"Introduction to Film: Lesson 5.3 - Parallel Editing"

Okay, ready? Here we go. What is going on everybody? It's Mr. Mark Levitz here again to bring you another lecture video. Today we are continuing Unit 5, talking about editing, specifically parallel editing. Now, you remember a couple of weeks ago when we were taking that quiz on Bonnie and Clyde and one of the multiple choice answers was parallel editing and all of you put that even though we've never talked about it? Well, now I'm going to teach you about parallel editing. So, what is it? Well, parallel editing, also referred to as cross-cutting or intercutting, is the process of cutting back and forth between two or more parallel actions. And these actions can be simultaneous, like in a chase sequence, like we see in this example from Reservoir Dogs.
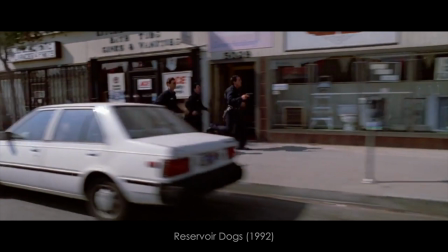(0:48)
Mr. Pink running down the street carrying a bag of jewels,
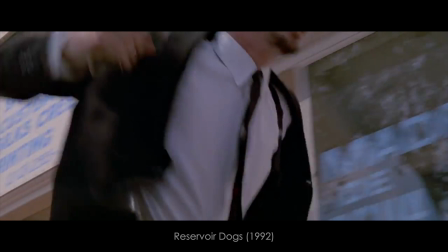(0:53)
and the three police officers chasing after him, cutting back and forth between Mr. Pink and the officers.
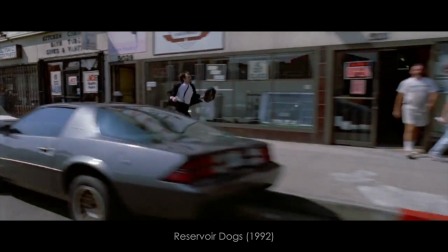(1:00)
And even though these shots were filmed, you know, hours apart probably, who knows, maybe even days apart, the way that they're edited together makes it look like they're happening simultaneously.
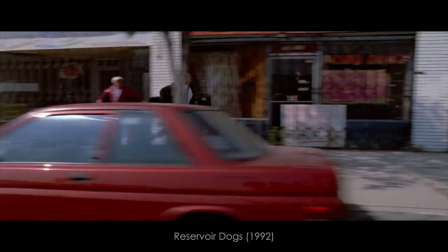(1:12)
And also we don't need to see these characters in the same shot in order
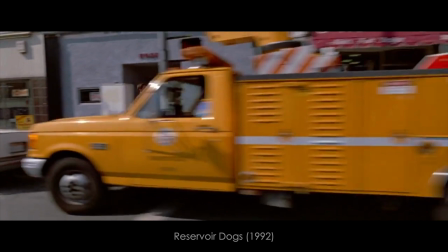(1:17)
to understand that this character is being chased by these characters, right?
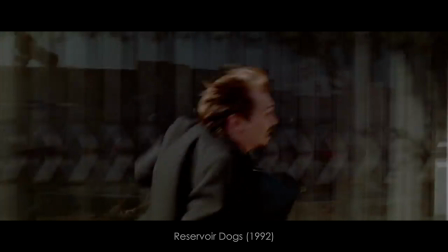(1:23)
And with a chase scene like this, it's very important that the characters be running in the same direction.
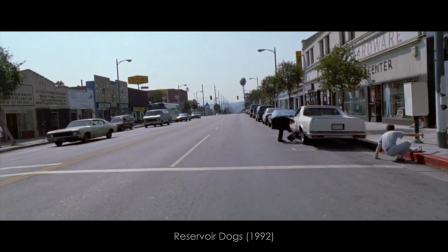(1:30)
Mr. Pink is running from left to right, therefore the officers chasing him should also be running left to right. If Pink was running left to right, but the officers were running right to left, it would look like these characters were running towards one another and not one group chasing another. And this leads us to our second simultaneous action. Let's say you have two characters that are meeting for lunch or breakfast or dinner. I guess it doesn't matter what they're meeting for, but you've got two characters that are trying to connect. You have character A on his phone saying, hey man, where are you? Cut to character B being like, oh, I'm over here by the thing. Back to A, okay, I'll start walking then. And we see character A walking left to right. And then we'll cut to character B moving right to left. Because again, the idea is that these two characters are supposed to be coming closer together, not further apart. So, in this example from Strangers on a Train, Alfred Hitchcock uses screen direction very effectively to show this pair of legs that is moving from right to left
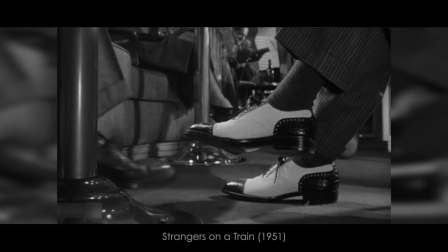(2:38)
cut with this pair of legs moving left to right and eventually these two legs are going to meet on this train. Hence the title of the film, Strangers on a Train. You can also use cross-cutting to build suspense.
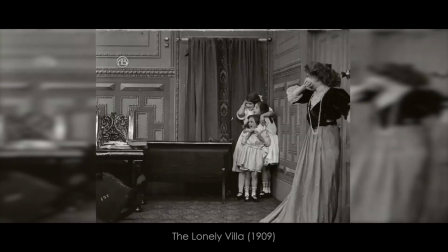(2:54)
In this early example from the lonely villa we see a young woman and
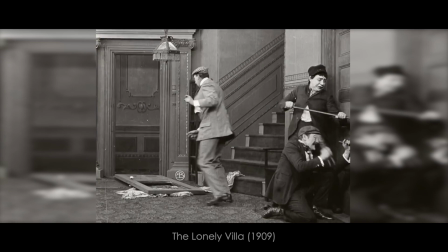(3:00)
her family trapped in this room cut with the robbers that
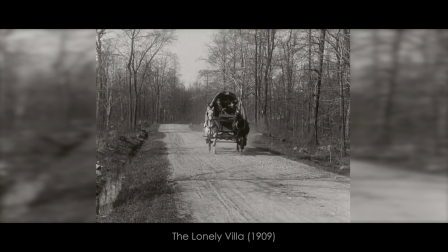(3:05)
are trying to break in cut with a third scene of her husband
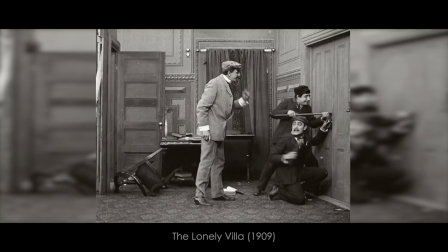(3:10)
trying to get to the house in order to save his wife and children cut back with
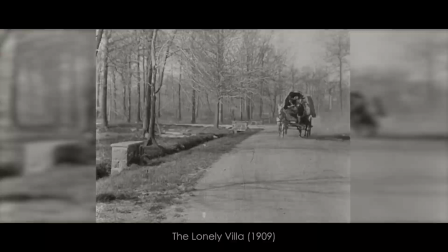(3:15)
the woman and the children cut to the robbers trying to break in back to the husband a b c a b c this is a very popular way, I guess, to use cross-cutting in order to build suspense.
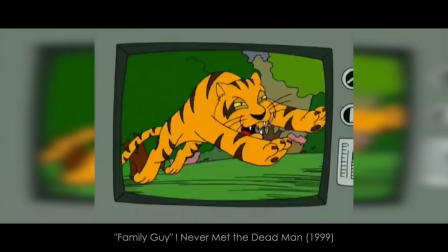(3:30)
And of course, one of my favorite examples from an early episode of Family Guy, Fast Animals, Slow Children.
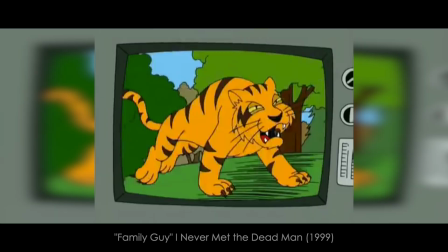(3:37) Come on guys, wait up! Oh dang, I got honey all over my legs!
Now this scene is obviously using cross-cutting or parallel editing for comedic purposes, but you know, they're also doing it to build suspense. We have the tiger, we have the child, back to the tiger, back to the child, and yeah, it's funny. You can also use parallel editing for non-simultaneous actions.
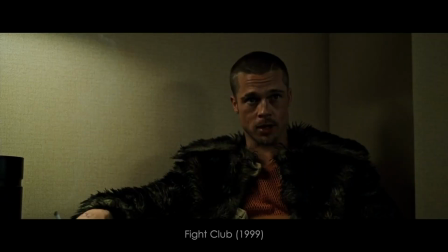(4:04)
Let's say you want to reveal some sort of crucial information from the past, like we see in this example from Fight Club.